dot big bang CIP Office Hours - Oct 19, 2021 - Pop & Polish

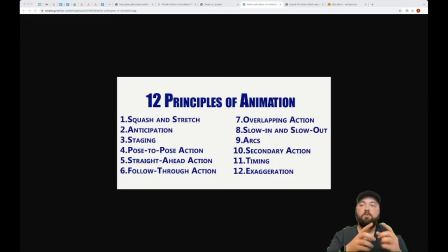12:19 It makes it feel more like the object is taking up space than if it was a realistic depiction of like, well, this is a barrel or a crate or something. It's not squashy, right?
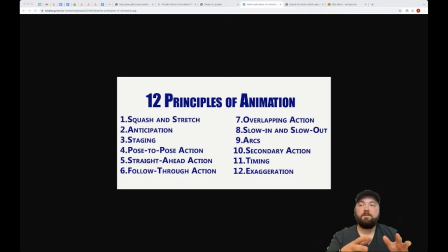12:32 But making it a little bit squashy actually looks better most of the time, unless you're making something hyper realistic. I should have pulled up a slow motion video of McCree from Overwatch.
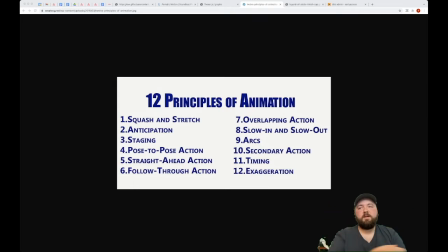12:47 Whenever he does his special move or whatever, he kind of like whips his arm with his pistol towards the camera. And it's actually some really good animation. That game has a kind of semi-realistic cartoony style.
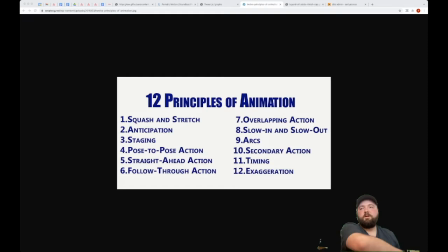13:01 And if you really slow down that animation, McCree's arm just becomes this huge arcing spaghetti noodle for a couple frames, and then snaps straight. And it feels infinitely better because they did that.
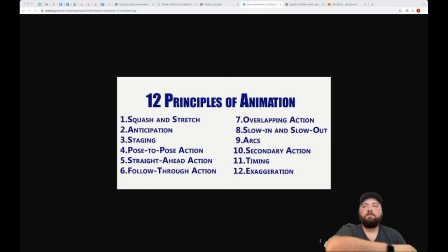13:17 Like if it was just a perfectly realistic human arm just swinging around, it wouldn't feel as snappy or as fluid as it does. And that's kind of the key thing. Next, we've got anticipation.
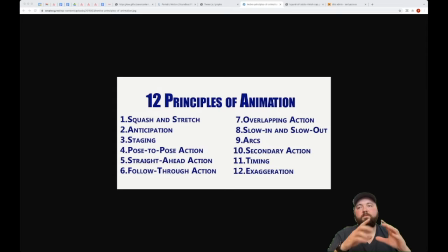13:33 So what anticipating action is before the main action takes place, you get ready for it, right? So this is in like classic Looney Tunes. If a character is going to punch another character, they do this crazy wind up, right?
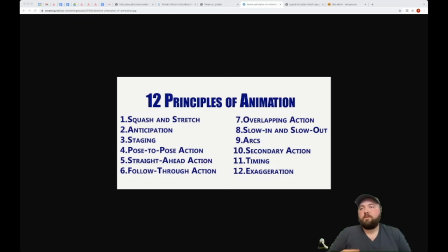13:51 And like you can kind of feel the whole mass of their body going back into this fist. And then when they swing it forward, you feel all of this momentum, right? It's as if you were holding a barbell and swinging it, right?
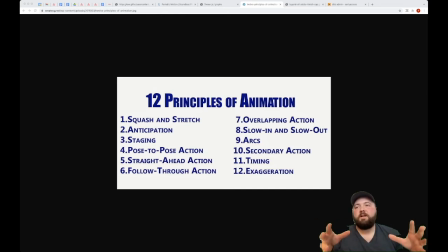14:05 And so another example of anticipating action would be like if you're going to jump, you squat down first, right? Having those things present is a huge deal. It makes a humongous difference.
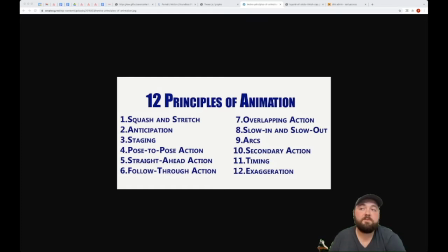14:20 And it's not that hard to program generally or to animate, but it pays massive dividends. And kind of all the things I'm going to talk about today aren't that hard to do, but they pay large dividends.
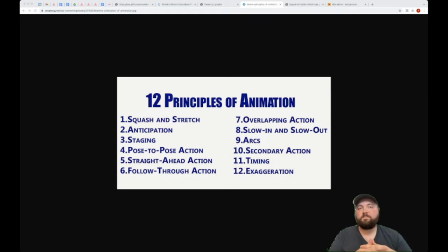14:34 So they're a good time investment for what they cost. Staging, we kind of talked about theming a little bit. Staging is more like building a shot, which most of the games aren't super cinematic right now.
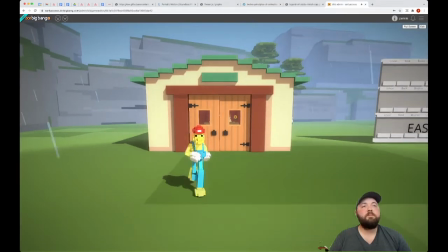14:51 You can kind of get a little bit cinematic. So for example, when I walked into my dev shack here, there's a camera transition,
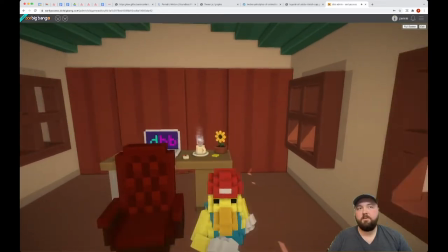15:00 the camera pulls in closer and it centers on the character. When I walk back outside, it zooms out so you can see that you're in this wide open space,
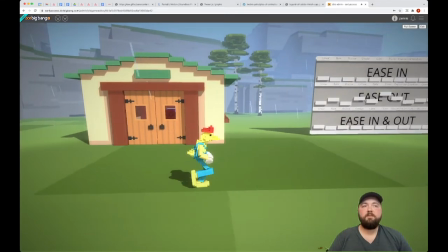15:09 and it moves a little bit to one side because I'm going to be looking at things to the side of my character in the office hours.
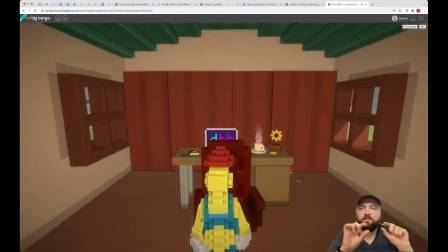15:16 But things like that, like little teeny tiny bits of cinematography, make a huge difference.
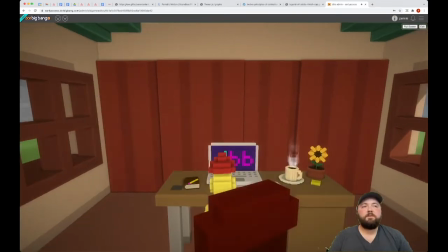15:22 So when I'm in here, because the camera pulls in closer, it feels cozier in this little shack.
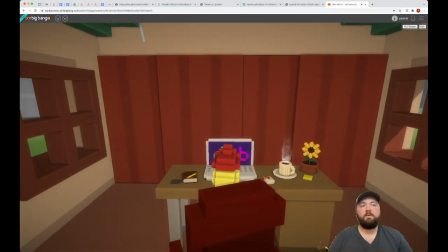15:29 If the camera was still far away, it would feel cramped, actually. But having the camera closer puts you more in the character's
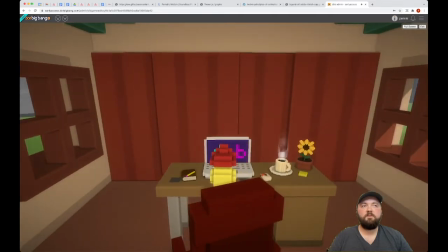15:39 like frame of view of the scene.
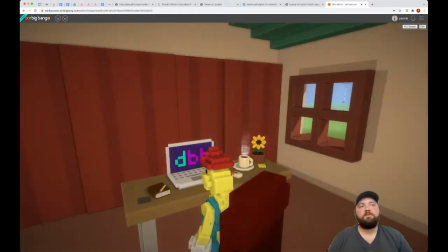15:45 And so it allows you to kind of put yourself in their shoes more.
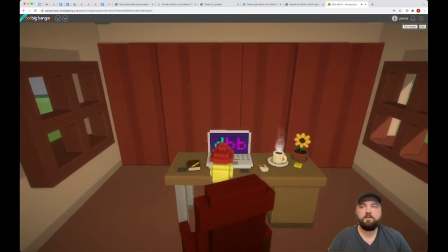15:49 And you're like, I'm in my cozy little shack with my coffee and my laptop and whatever. Other elements of staging is like little environmental things. So like I have a little notebook and I have a little pencil and I have some sticky notes and a pot plant and like all these things.
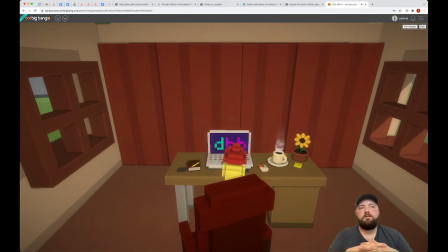16:05 And so you could even make this scene with all these same items, but if they were all just rotated, right, perfectly aligned with each other, it wouldn't feel natural.
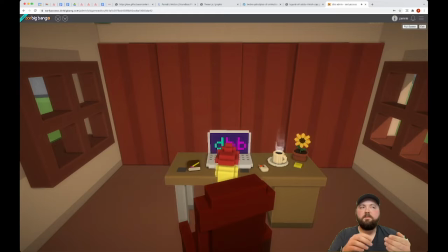16:18 It would feel like Lego or something. But everything is rotated slightly the way it would be in real life, right?